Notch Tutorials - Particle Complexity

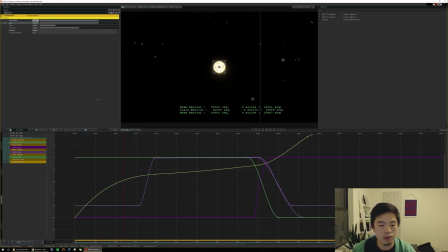78:18 We'll have our camera kind of spin around once you hit this slow-mo section, right, to the side. Or let's go the other way. So to 1 here.
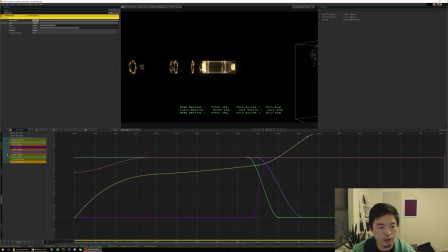78:35 And let's go ahead, let's remove these other ones except for, like, let's look at bullet movement because we know where the bullet is, and coordinate our camera moves against that. So right now we've got this camera that starts from a front on and then rotates to the side.
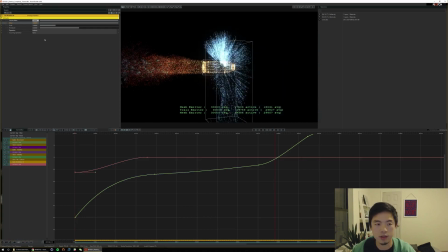78:51 And I think it should rotate all the way around to the back as you hit this last section here. So we're going to go 1.25. So that'll rotate around the bullet as you hit your hand and end this cool explosion.
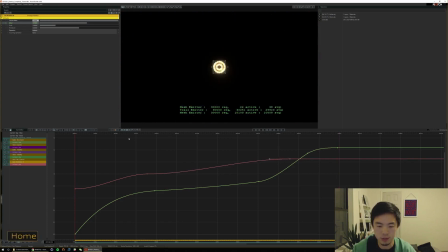79:06 I think that's a really nice effect. So you'll notice because we keyframe this Bezier, this middle section is flat, so our camera completely stops. And I think you lose a little bit of interest there. We want our camera to keep moving just a little bit slower. So I'm gonna add another keyframe and then do kind of what we did with our bullet position
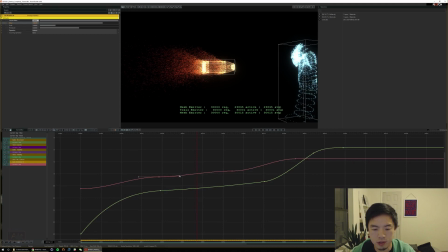79:25 and give these, just a little bit of slope to keep the camera moving. Like it can slow down, but not completely stop. And I think that's another really important principle in motion graphics is I don't feel anything should ever really stop.
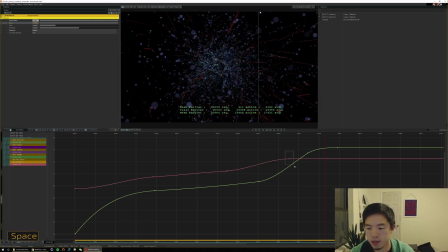79:40 It should just slow down or speed up. At the end here, we can obviously have it end on this sort of cool, not profile, but straight on shot where we just get this full on explosion. And I think that almost happened a little too late there.
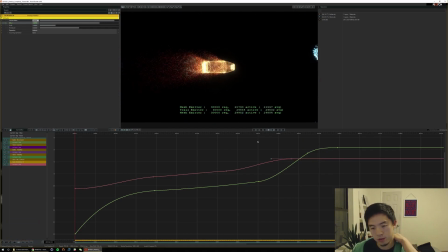So it almost kind of snaps into place a little too quickly for my taste, I think. It needs to be a little smoother there.
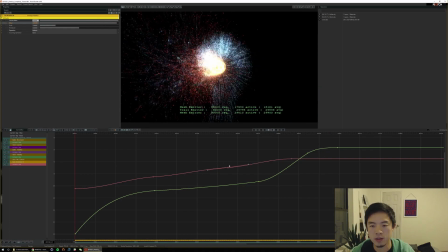80:15 So slow-mo. And then our end shot. So that's already a little better. I might move both of these up a little further like that.
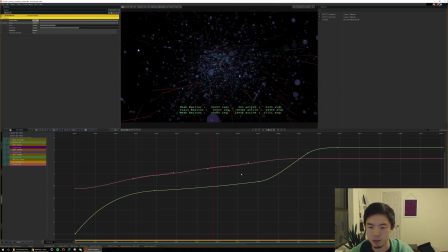80:30 So my recommendation is if you want to do some keyframing, get comfortable with your curve editor. That's going to be everything as you start doing camera moves. The faster you can get on the curve editor, the more comfortable you can get with editing curves,
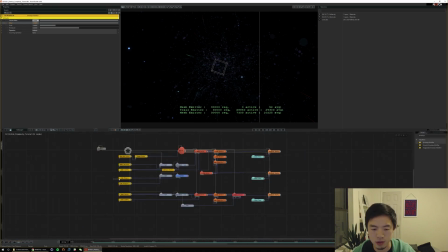80:42 the more compelling your animations will look as you work through it and iterate. You know, so like now that we have a rotation, I might start looking at our camera distance, right?
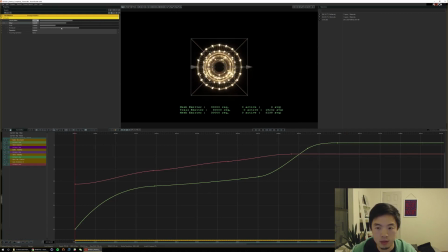80:53 Maybe we have our camera start quite a bit closer, get some detail going on in this bullet. So let's show our camera rotation, camera distance, and our bullet movement to coordinate that.
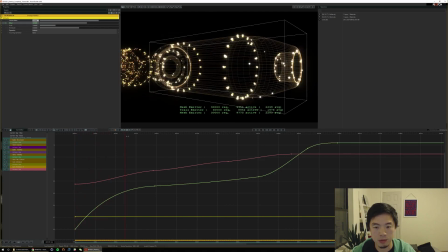81:09 So start really close. Then as we get to the slow-mo section, maybe I want to pull the camera out a little bit.
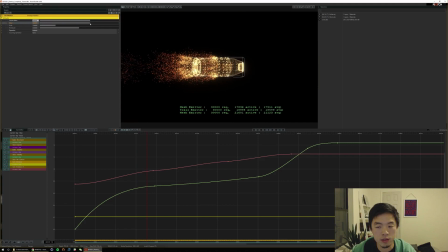And so that's our yellow line. So we play that real quick. You can see that's already starting to look really cool.
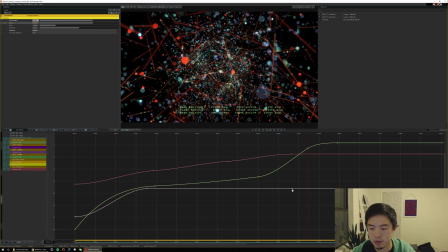81:32 And then this end section, I might pull the camera out, just keep the camera pulling out so it doesn't ever stop, right? So here I want to give this a little bit of a slope. And I might, you know, similar to the way the bullet starts suddenly, I might want our camera to pull out quickly as this bullet gets fired.
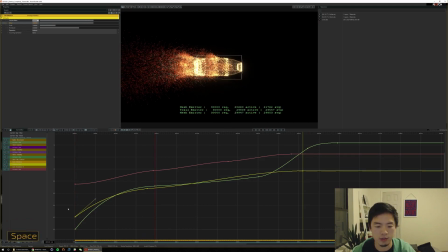81:53 You know, I actually don't like the way that's going. I think I'm going to flip this. I'm going to have our camera start out far, then get close to our bullet, and then move back out far. And I think that's a much more compelling motion, right? It feels like we're where the hand is, right? We're looking at this from the perspective of the hand.
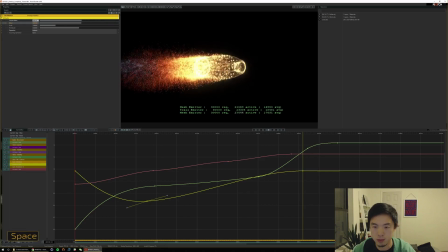82:13 This bullet's getting shot at us. We're zooming in, kind of catching this slow-mo flyby real quick, and then zooming back out as it goes on and hits this hand.
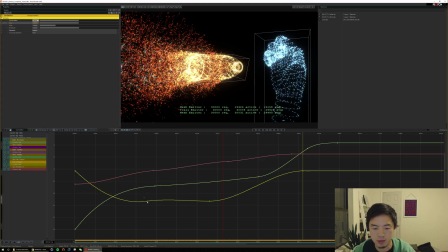82:23 So it's almost like we, in a sense, we dodged a bullet.